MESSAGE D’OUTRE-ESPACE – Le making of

Et donc, on avait un petit espace avec deux, trois contraintes un peu tricky,
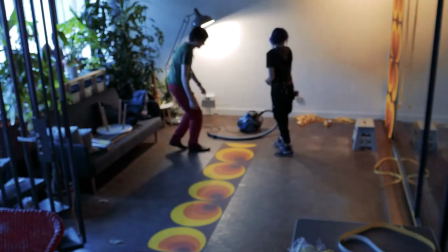c'est-à-dire qu'on avait des murs qu'on ne pouvait pas tapisser comme ça sans abîmer.
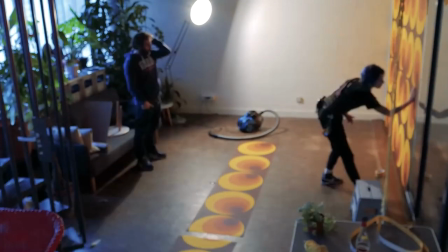On avait une grande baie vitrée qu'il fallait camoufler parce que ça faisait trop open space, ça faisait pas assez appartement.
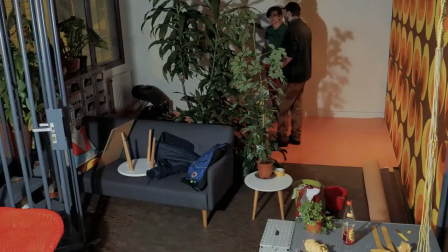Au sol, pareil, on a acheté de la moquette d'événementiel entre 3 et 5 euros le mètre, si je me rappelle. Et ensuite, il a fallu accessoiriser avec les plantes qui étaient déjà sur place, avec du macramé parce que c'était à la mode à l'époque.
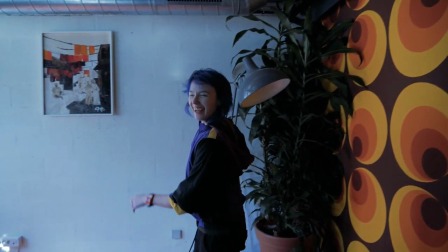Bonjour, je suis un décor des années 70.
Vous voyez, il y a écrit 1981, c'est une peinture qui date vraiment de l'époque.
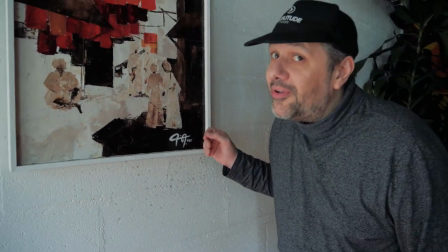Et en fait, c'est la peinture de ma maman. C'est ma maman qui faisait un peu de peinture quand elle était plus jeune.
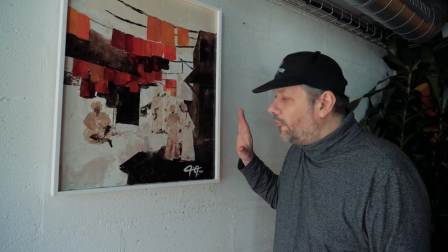Et du coup, ça, c'était vraiment sur les murs à la maison, quoi, chez moi, quand j'étais jeune.
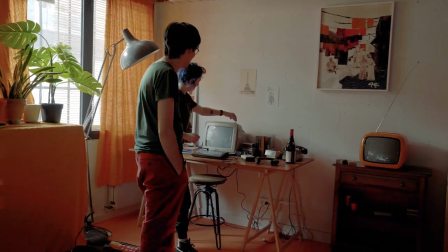Je collectionne les vieux objets en général. J'aime bien ce qui est vieux et ancien. J'aime surtout bien les démonter et en faire d'autres choses.
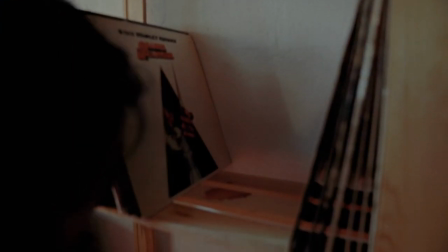J'aime bien chiner. C'est un peu comme les gens, ils sont accros à Instagram.
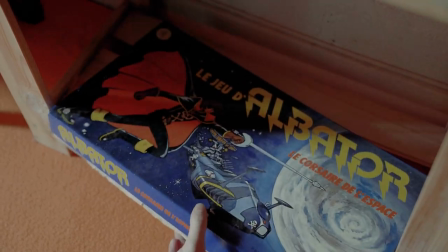Et je suis accro à trouver des trucs sur Internet pour 2-3 euros, pour grossir encore le stock d'objets à la maison.
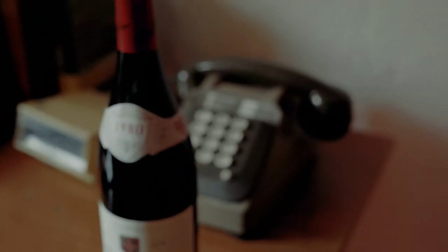J'ai regardé beaucoup de photos d'appartements de l'époque. J'ai essayé de faire une espèce de synthèse des motifs,
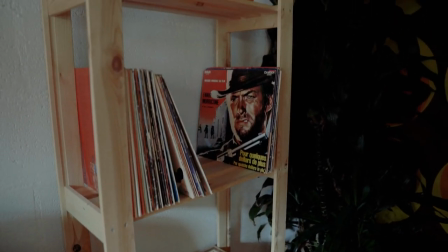des couleurs qui revenaient le plus souvent et de faire une sélection de entre guillemets, le best-of des choses qu'on pouvait trouver chez les gens à l'époque. Je voulais pas tomber trop dans le cliché non plus, ni aller dans l'excès, mais il fallait quand même que ça reste reconnaissable. Je trouvais que le décor était tellement
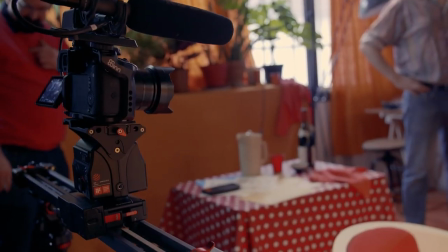bien, enfin, ça m'a beaucoup aidé sur le premier jour du tournage parce qu'on avait le décor qui était là, le costume, et le costume aide beaucoup, oui,
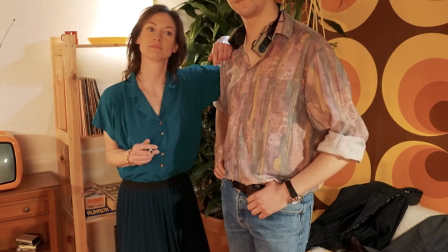à se mettre dans un personnage, on va dire, en tout cas qui n'est pas soi-même, c'est pas ses vêtements à soi qu'on a dans la vie. Et déjà, ça fait une transition en fait, et ça aide en effet à se mettre dedans. On a travaillé sur la jeune fille un peu chic des années 80, donc on va être dans du drôle de dame, des choses avec du mouvement.
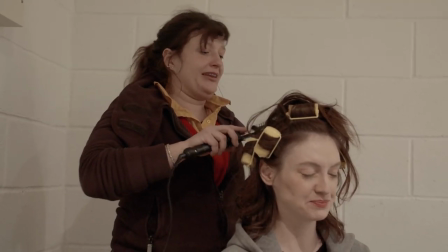Qu'on appelle la mini vague, qui était très à la mode en début 80.
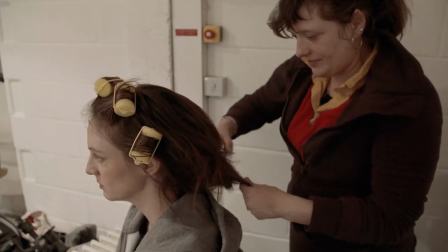Donc le travail du bigoudi est pour donner un mouvement aux cheveux et du volume.
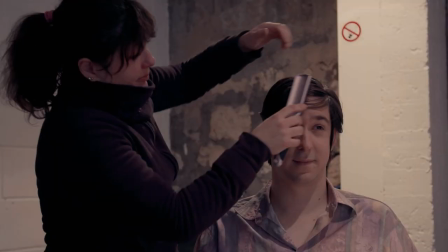Des coiffures pour les garçons qui seront un peu plus strictes dans le côté du jeune garçon qui utilise le coiffeur que maman a encore choisi pour lui.
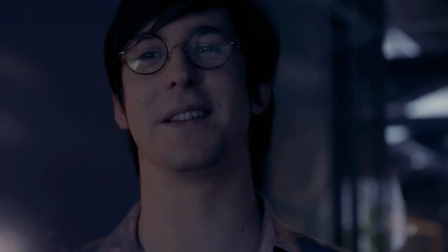Il y a une problématique capillaire. Ouais, ils tiennent pas en place. Ils sont trop lourds et du coup, ils tiennent pas. Il parle des cheveux. Oui, je suis le méchant.
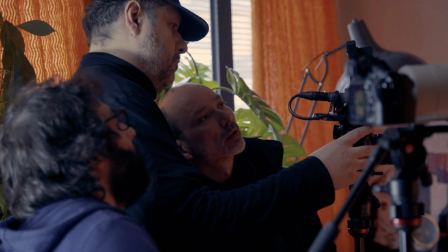Que là, on a tourné du coup notre premier jour de tournage, l'appartement d'Urgonde. C'était assez compliqué, mine de rien, parce qu'il y avait énormément de textes. Et surtout, c'est une scène très importante pour Burgon, parce que je trouve que c'est celle qui pose vraiment le personnage.
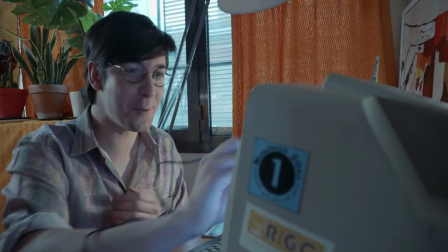C'est celle où on comprend le mieux qui il est et où on le définit. Très très longue journée, on avait beaucoup de scènes à tourner.
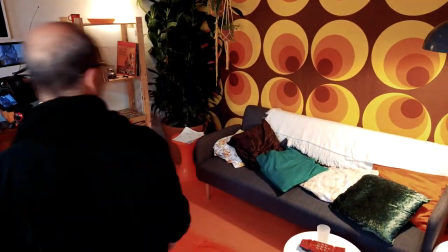C'était intense, il a fallu tourner longtemps et rapidement. Et Alex préparait des fiches à l'avance, les comédiens avaient leur texte à l'avance. Les gens étaient studieux, ils parlaient assez peu, on essayait de faire en sorte que ça puisse bien s'enchaîner, qu'il n'y ait pas trop de ruptures. Je suis quand même plutôt timide, même si je fais ce métier, ce qui est, voilà. Et en fait, je trouvais que l'ambiance générale était vraiment très bienveillante et accueillante.
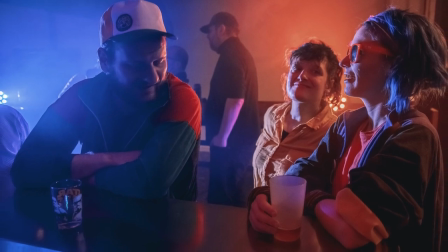Et ça s'est très vite bien passé, en fait, au final. Et donc ça met à l'aise pour aborder juste le travail de scène, quoi. En plus, une journée où il y avait les deux enfants, ce qui était super, c'est qu'ils se sont vachement bien entendus.
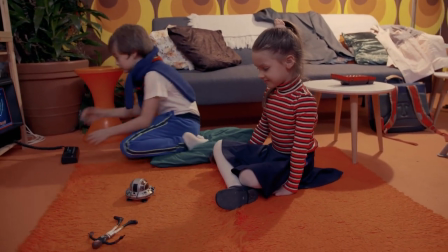Donc ils partaient jouer dans leur coin, puis on les appelait à un moment. C'est aussi là où la nouvelle équipe s'est formée.
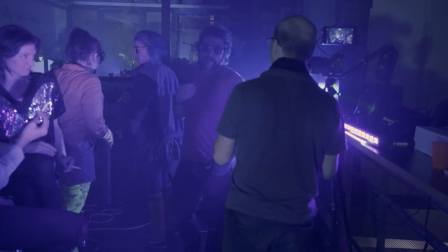Je travaillais avec Cine, qui était à la lumière, donc qui nous a fait vraiment une lumière aux petits oignons.
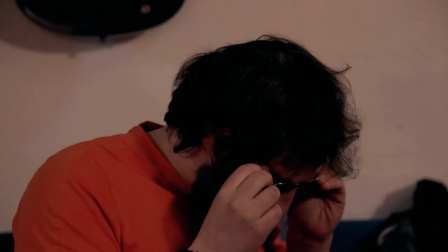Alex, si tu peux venir faire le cadre, comme ça on peut faire la déco et la lumière.
Et il y avait aussi Jojo, qui sur ce projet était notre assistant réalisateur. Mais il s'occupait aussi de faire une deuxième caméra. Alex se chargeait principalement des plans qui étaient prévus au storyboard.
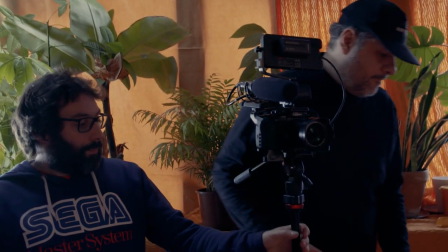Donc, et moi, c'était des plans qui n'étaient pas au storyboard.
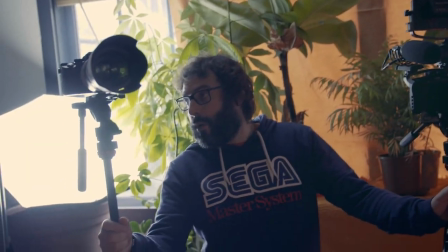Donc, dès qu'Alex était en place, je prenais ma caméra et je lui proposais un plan alternatif.
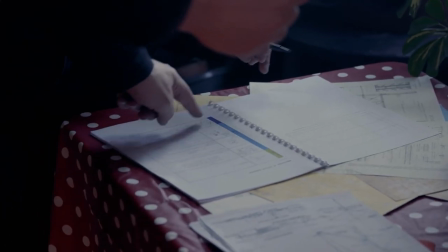Ouais, ça, c'est complexe.
Pour éventuellement lui servir au montage.